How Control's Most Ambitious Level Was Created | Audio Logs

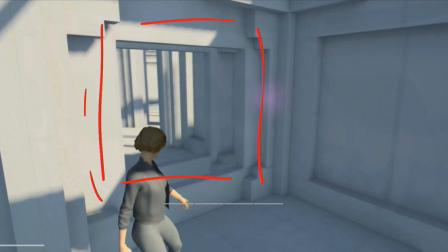[12:14]
It feels a bit more three-dimensional and you can see the different kind of symmetry of different elements moving at the same pace and so on. Again, creating that sense of unnatural motion. You start to see hints of what it will become later. The basic principle is that there's this feeling of unfolding. It's not quite like the shifting you see elsewhere in the building, because this is a bit of a different thing.
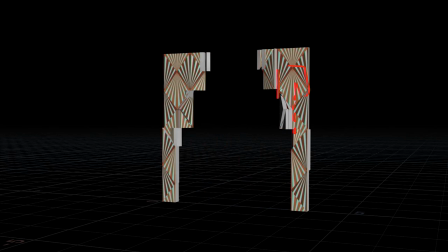[12:38]
It creates this strange reaction to you, like these layers of elements kind of moving. And together, it works beautifully. But again, symmetry is important to us.
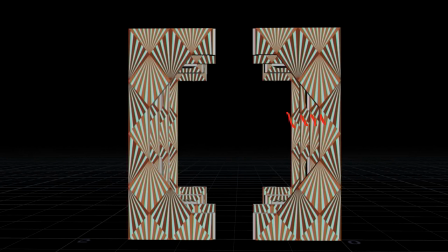[12:51]
And there's this kind of layering that is happening here as well to create that three-dimensional feel.
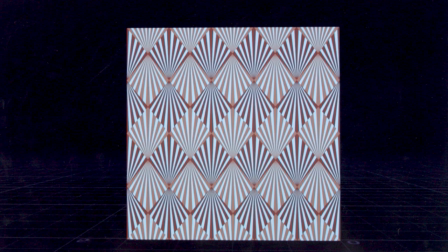[12:59]
What's clever about this is that with this number of different smaller VFX elements, we can create epic feeling moments regarding the shifting.
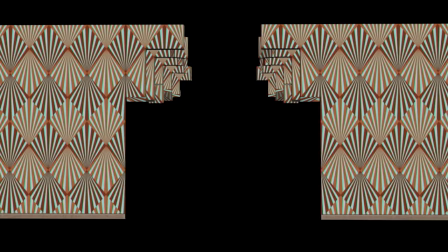[13:09]
So I was a bit worried about natural elements, that will it look weird like a door, like a detail, like will it fold in a way that looks broken? But no, it doesn't.
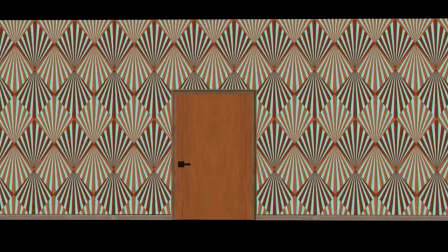[13:21]
It looks fantastic. I didn't personally think about the shifting that much early on. To me, it was this strange maze that they had to get through. But once I saw the VFX test, for instance, from BLAD, it kind of transformed a bit as an experience,
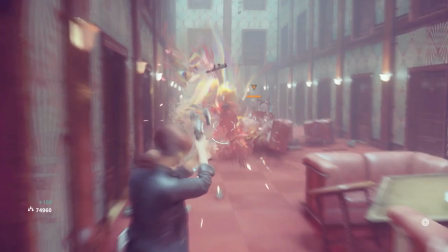[13:34]
and it kind of bumped up a bit amongst all the different missions that we were doing. So here we have the final kind of version of the maze. And you can see how many of the things have come together.
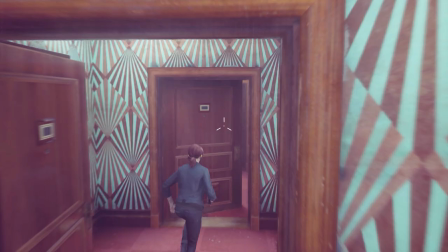[13:46]
And you can see a lot of familiar moments. it was this kind of part of creating expectations, setting up a situation, actually have like five doors next to each other and so on.
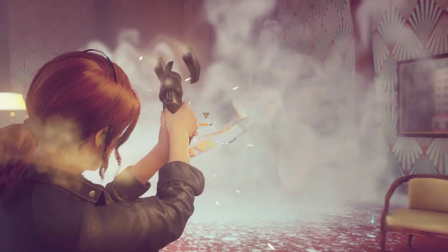[13:55]
Each one keeps opening up and there's this little kind of moment of like, I wonder what's going to be revealed behind it.
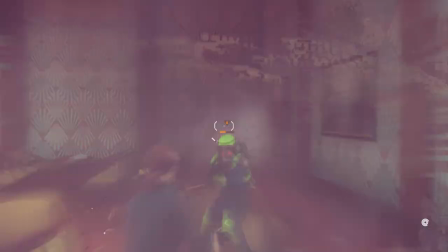[14:00]
I mean, this is a fairly straightforward action mission at the end of the day. And yes, early on, we were thinking about puzzles or, you know, maybe have multiple different routes and maybe take that route or the other one.
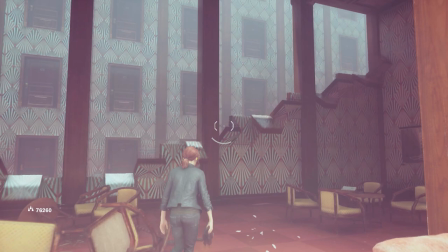[14:12]
As we worked on it and kind of taking the music into account and trying to get a feel of what are we doing overall. There's this simple kind of phrase that we use, like, less is more. Like, let's just focus on the essential thing.
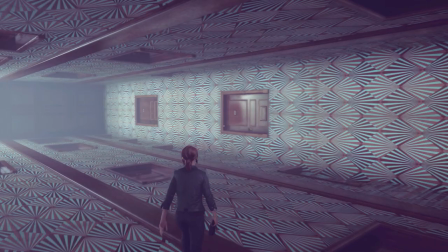[14:25]
Let's leave out elements that makes you pause and think about things that are necessarily not the focus right now.
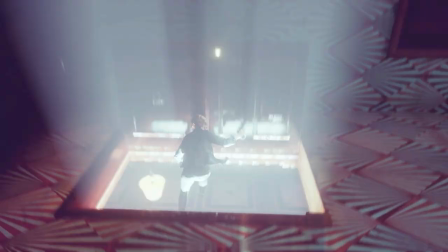[14:32]
The focus is to have this energetic battle, this fight through this complex, shifting place.
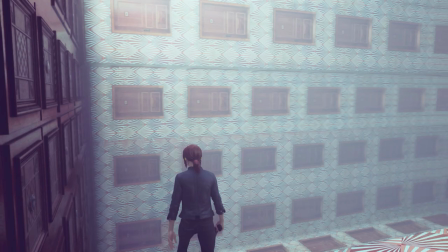[14:39]
And just leave everything else out. And ultimately, all the different things that we do here are relatively simple. They just look complex.
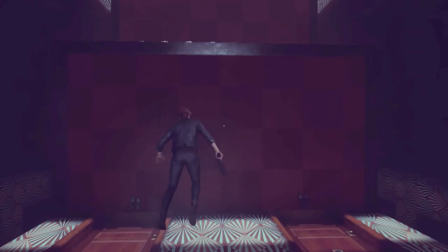[14:49]
That's just a testament to how clever, how good of a job the team did with not a lot of time and make it work in a beautiful fashion.
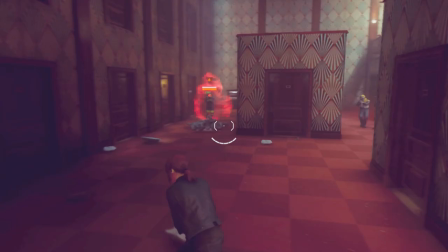[14:58]
We didn't have to follow any normal world rules. We can have boxes like this that don't make any sense.
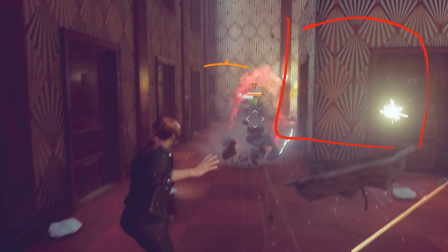[15:06]
We can bring them in, we can make them go away, allowing us to create a very dynamic,
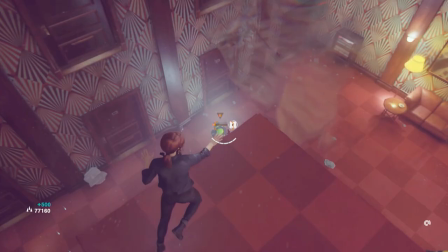[15:11]
unexpected yet, at the same time, expected environment. So the team could have a lot of fun with that and create moments that maybe weren't that common in the normal flow of the game.
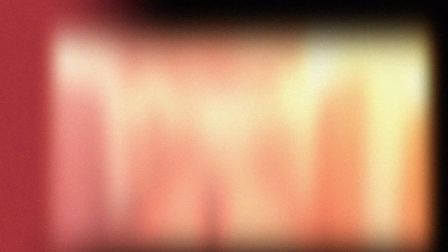[15:24]
Here again we can see us kind of using some kind of basic motives with the lies.
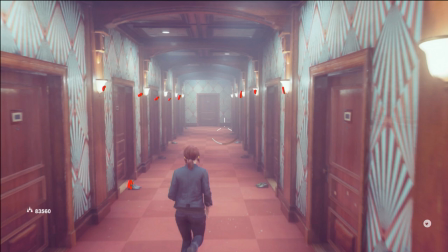[15:30]
You can see connecting to the bot and think thing. We have the shoes here,
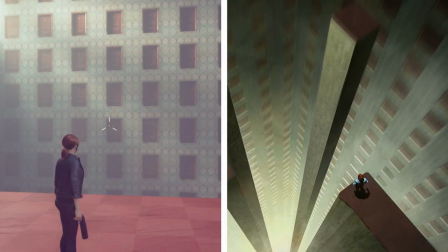[15:34]
sense of symmetry. you're getting to this kind of a default visual of where you are, what is this place.
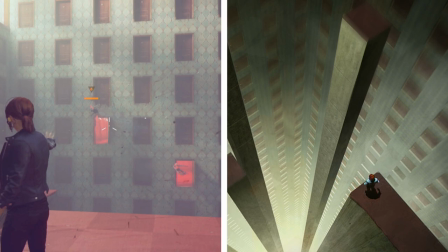[15:42]
When I started to see like the first versions where all of the different assets that we had been creating for months, finally being there in the environment with the right lighting, yeah I almost cried. It was it's just like it looked so great, it looked perfect with that strong visual tone that we wanted to have with this game. Something that stood out compared to everybody else. We're doing your own thing, our own unique IP.
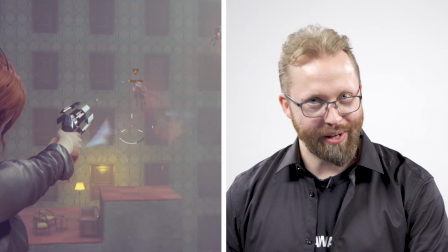[16:08]
So it was super exciting, very nerve-wracking as well, but a huge part of why I think we all do this job.